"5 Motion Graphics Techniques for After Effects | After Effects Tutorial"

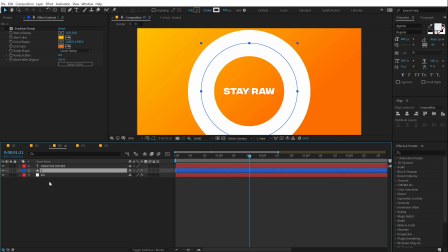So let's create a nice design for this. So what I'm going to do is make sure I'm going to select the circle that we have. I'm going to add the same gradient on this circle so it blends in with the background. So we can basically just copy paste any gradient that we will add to our background. Just copy paste it. Then I'm going to right click, go into layer styles and add an inner shadow. Then let's go into the inner shadow. For the color, I'm going to pick whip a mid color range like an orange because we have a yellow on the top and orange at the bottom. So I'm going to pick whip from the center. Let's set the distance to 60 and the size to around 75. And now you can see we have kind of a cutout. It looks like we have a cutout in our background, but right now, as you can see in this section, it blends in with the background.
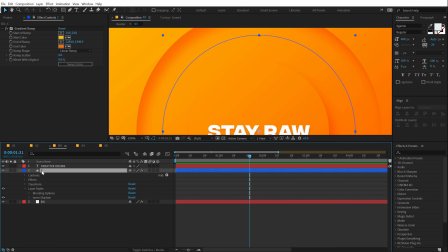So in order to create a separation, I'm gonna select the layer again, right click, go into layer style and add a bevel and emboss, and boom, there we go.
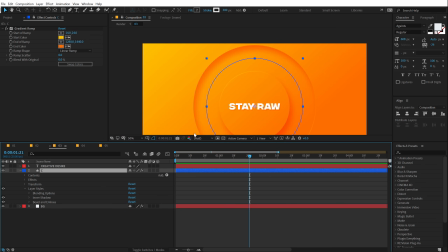There we have added a nice highlight,
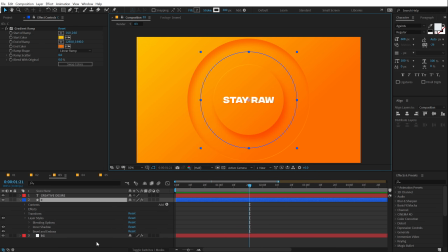and you can see it adds a very nice depth as well as a nice cutout effect for our background, which looks really, really cool. Now, the best part is that you can use the same technique with any text or any shape that you want.
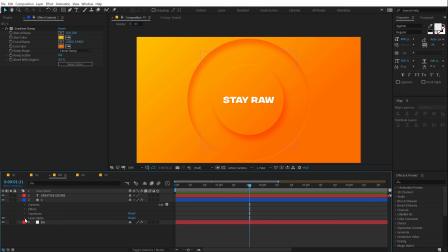So basically, I can also animate this if I want to. So I can go into add and let's add a trim path. And let's animate this. So I'll go at the very start. Set the end property to 0, create a keyframe on the end and the offset.
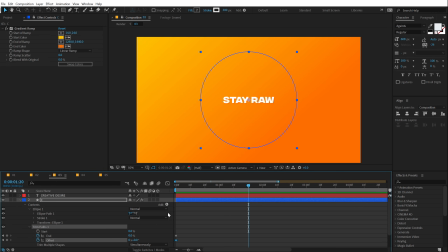Go to around 1 second 20 frames. Let's set the end property all the way up to 100 and set the offset to 90. and I'm going to also animate the strokes. I'll go into the stroke property, create a keyframe on the stroke width, go at the very start, and let's set this to around 50.
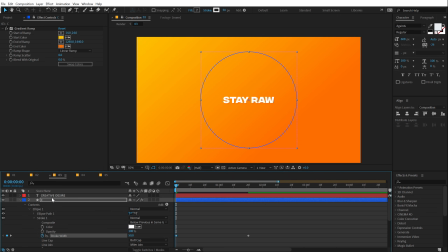Now I'll select the layer, hit U so we can see just the keyframes. Select those keyframes, hit F9, go into the graph editor, and let's move this point to the left.
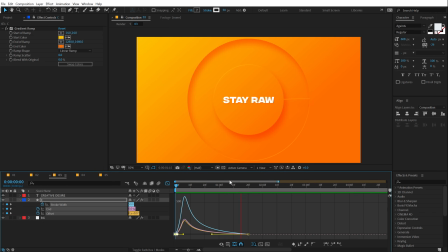So we have a really nice animation, and you know, you can actually duplicate this and create number of different shapes. Like I can duplicate this, and maybe I can move this right here, and you know, the possibilities are endless. I can create a really interesting look basically. So that's that.
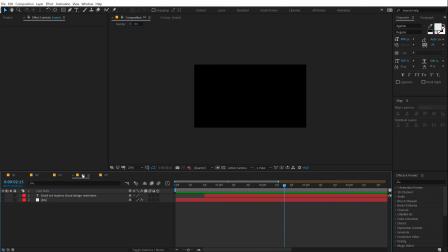Now let's jump on to the fourth technique. So I'm going to jump into the fourth composition. Here I have a simple background again, and here I have a simple coat.
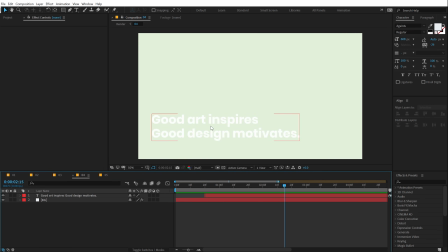Now whenever you are trying to create an animation where you want to present a coat maybe, or something with an information, you can, you know, simply create a simple text animation. But you can also create shapes to add a supporting element to your complete composition. So that is what we will be doing here.
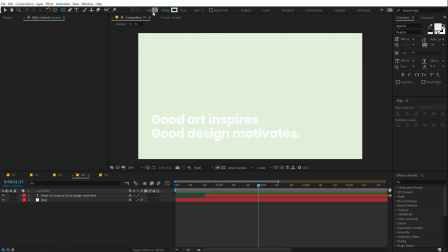So I'm going to select the rectangle tool, and I'm going to set the fill to something like anything, something like a gray color for now, and let's create a square like so.
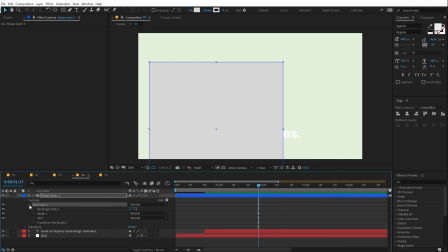I'll go into rectangle properties, rectangle path 1, and let's increase the size to around 2000. Hit R to rotate it, and let's rotate it a bit. I'm going to place the anchor point in the center for now.
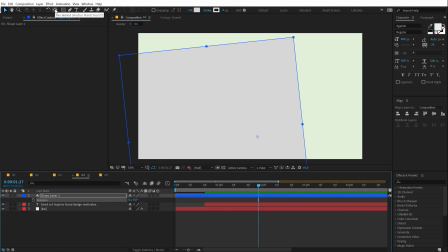So I'll hold control and double click on the pan behind tool. Let's place this something like so. Let's put this behind our text so we can see it. So we have something like that.
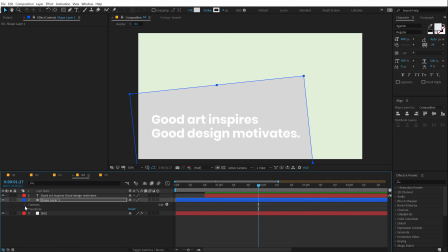And then let's go into the shape properties, rectangle 1 and rectangle path 1, and let's add a little bit of roundness. So something like this looks good. Now I'm going to add some nice color to this.
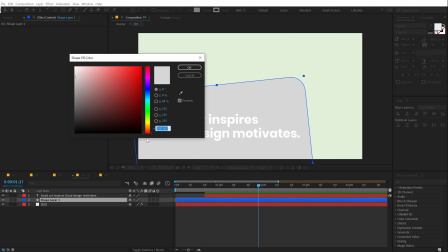So I'll go into the fill, and I'm going to use this nice green color that I have. You can use any color that you want.
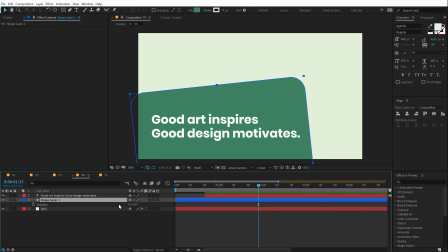For the rotation, maybe I'll rotate this a bit more to around -7. Looks good. All right, then I can duplicate this. Hit Control D to duplicate it.